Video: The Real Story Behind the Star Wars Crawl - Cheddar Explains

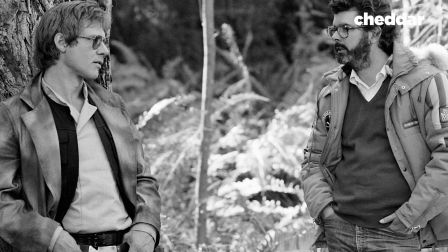Harrison Ford once stated, The original crawl was going to be, I think, almost twice as long. And it was twice as long in the early version that he screened.
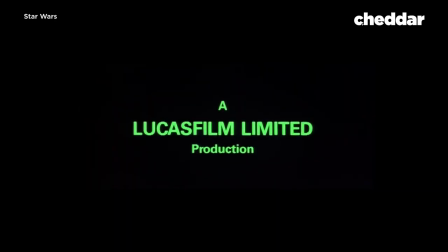In February 1977, Lucas screened a cut for select members of the crew.
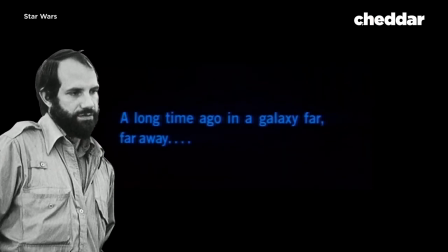Among them was screenwriter Brian De Palma. According to Lucas, De Palma threw his hands in the air and said, George, you're out of your mind.
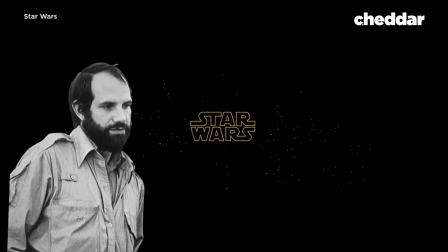Let me sit down and write this for you. It was a terrible piece of writing. And if you look at them side by side, Brian De Palma and Jay Cox of Time Magazine both sat down the next day at the typewriter. They banged out three paragraphs. They basically cut the crawl in half. And that is the crawl that you see today.
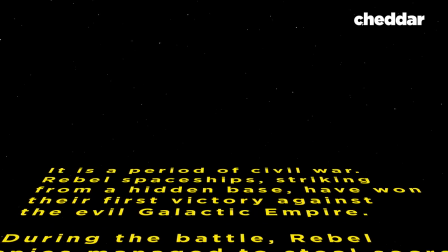But the project wasn't done quite yet. The technology to superimpose this text on screen with computers was limited.
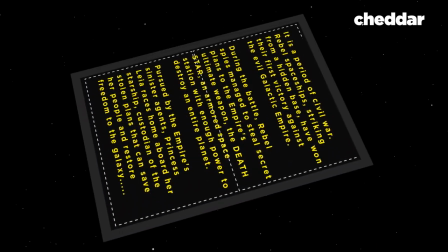So instead, the crew shot it manually. They laid out two by six foot models on the floor and moved the camera over the models to simulate the crawl.
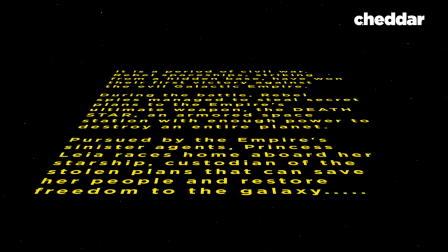Of course, this had to be repeated with other languages. So here it is, the completed Star Wars crawl.
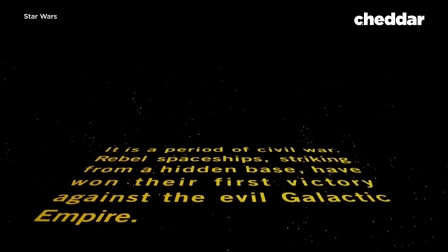Of course, the Star Wars crawl could never be complete without John Williams. In general, music is among the very last things to be contributed to films. I'm Frank Lehman, and I'm an assistant professor of music at Tufts University, and I specialize in film music.
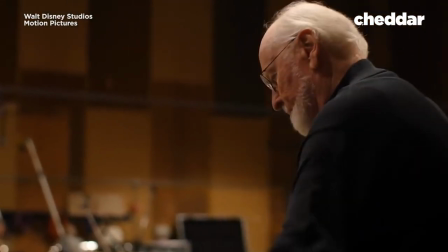The iconic Star Wars main title was not created specifically for The Crawl.
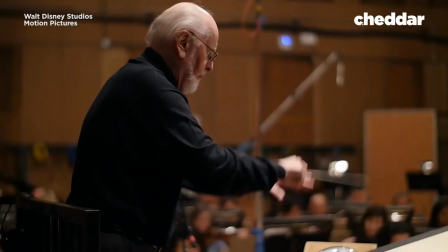It was originally the theme for Luke Skywalker, but Williams did adapt the score to match the intro's pacing. You start off with this blare of B-flat major and the entire orchestra just blasting it at your ears. and
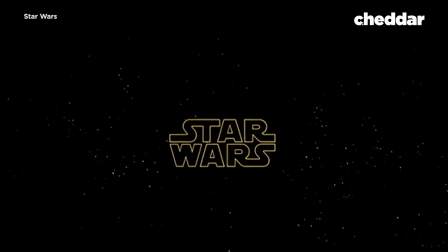then there's a short sort of connected passage and then you get the
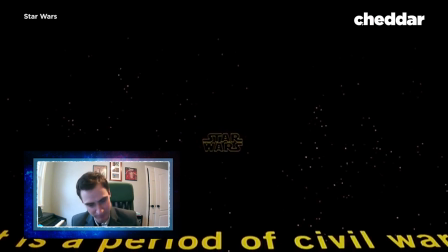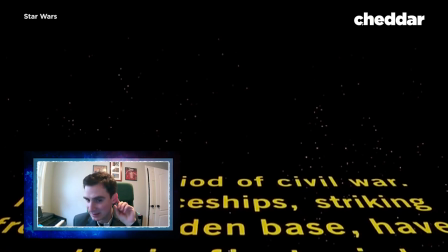and that's the main theme that's the earworm that's the thing that Williams wants to
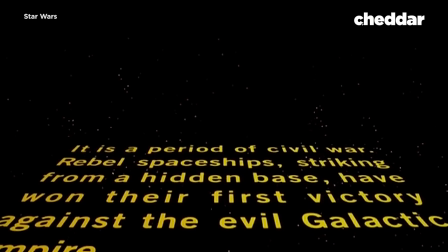sort of implant in your brain and then dying away as the camera pans away
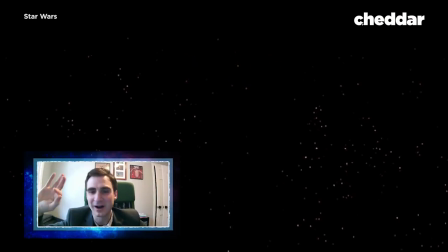You hear much more amorphous, sort of cosmic music, the harmony becomes ambiguous, the instrumentation gets stripped down, and that's where the unique music for every film starts.
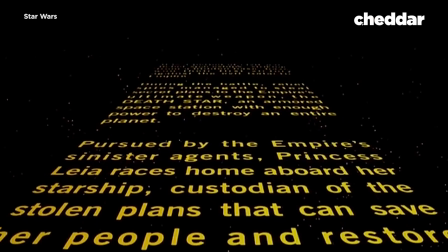And so The Crawl was finally complete. A masterful combination of poetry, typography, music, and cinematography.
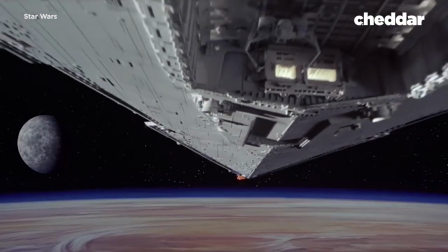The original 1977 crawl was overshadowed by the groundbreaking effects and awe-inspiring visuals of the first film,
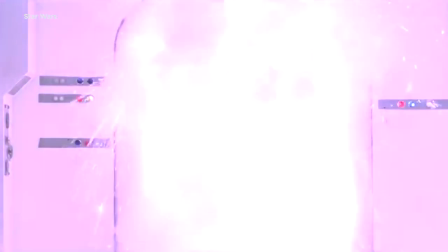but it does still endure as the recurring doorway to the Star Wars universe.
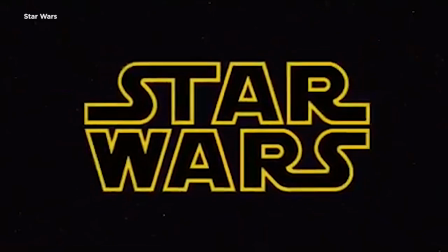Of course, it's been updated since.
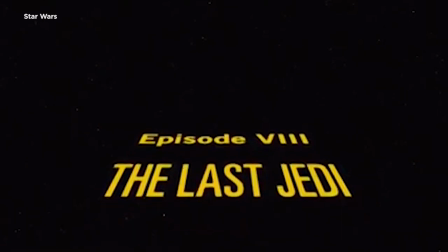The yellow font has been saturated, subtitles have been added, and no longer is it made by dragging a camera over panels of text.
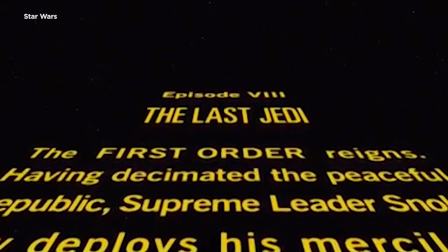But the fact that it's been included in each of the trilogy films speaks to its enduring success.